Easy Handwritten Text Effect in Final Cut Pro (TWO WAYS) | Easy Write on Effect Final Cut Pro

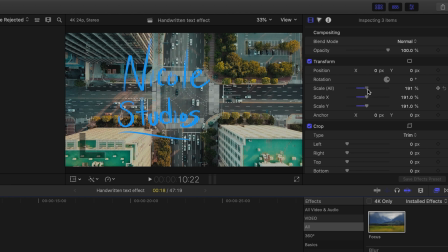And then after that, I went on in and adjusted the size and position of the pictures to fit the footage best.
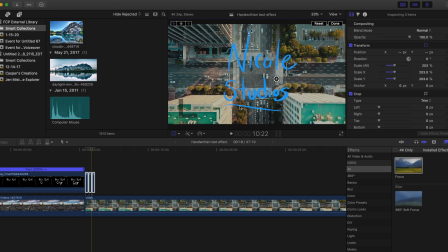And I made it a little bit bigger than it originally was because I thought it was too tiny in the footage.
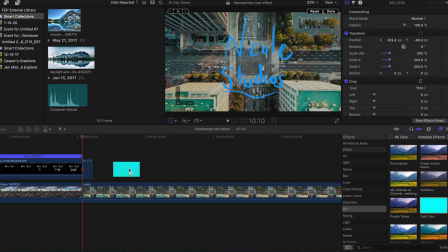Then I added a color correction that I'd made in the past to make the text pop out more, but I just went to the color tab and played around with the color until I got this kind of minty green color.
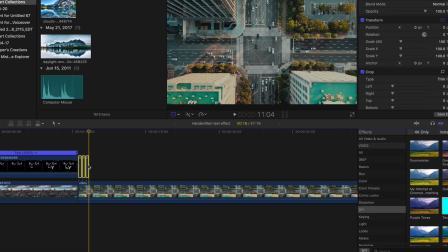So after adding that to the pictures, I selected them all and then copied and pasted them multiple times until they filled the entirety of the shot.
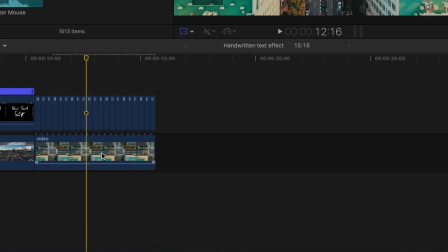And then the last thing I did to the background layer was
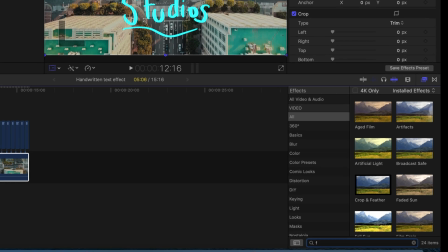add the focus effect to give emphasis to the text and not so much to the background,
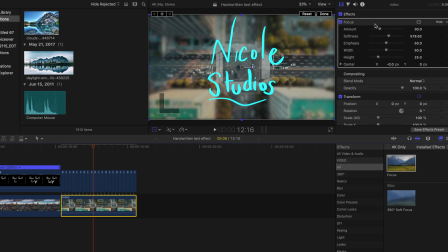but you can still see the background. So just play around with it, see how much focus, or if you don't want to use any focus, then you don't have to. So that's the effect.
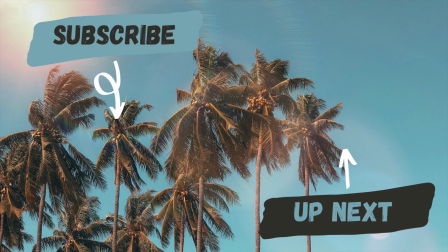I hope you enjoyed this Final Cut Pro tutorial. If you want to see more videos just like this one, don't forget to subscribe down below. Also, let me know down below in the comments what videos, what effects, what VFX you want to see me do next. And thanks so much for watching. Have a great day.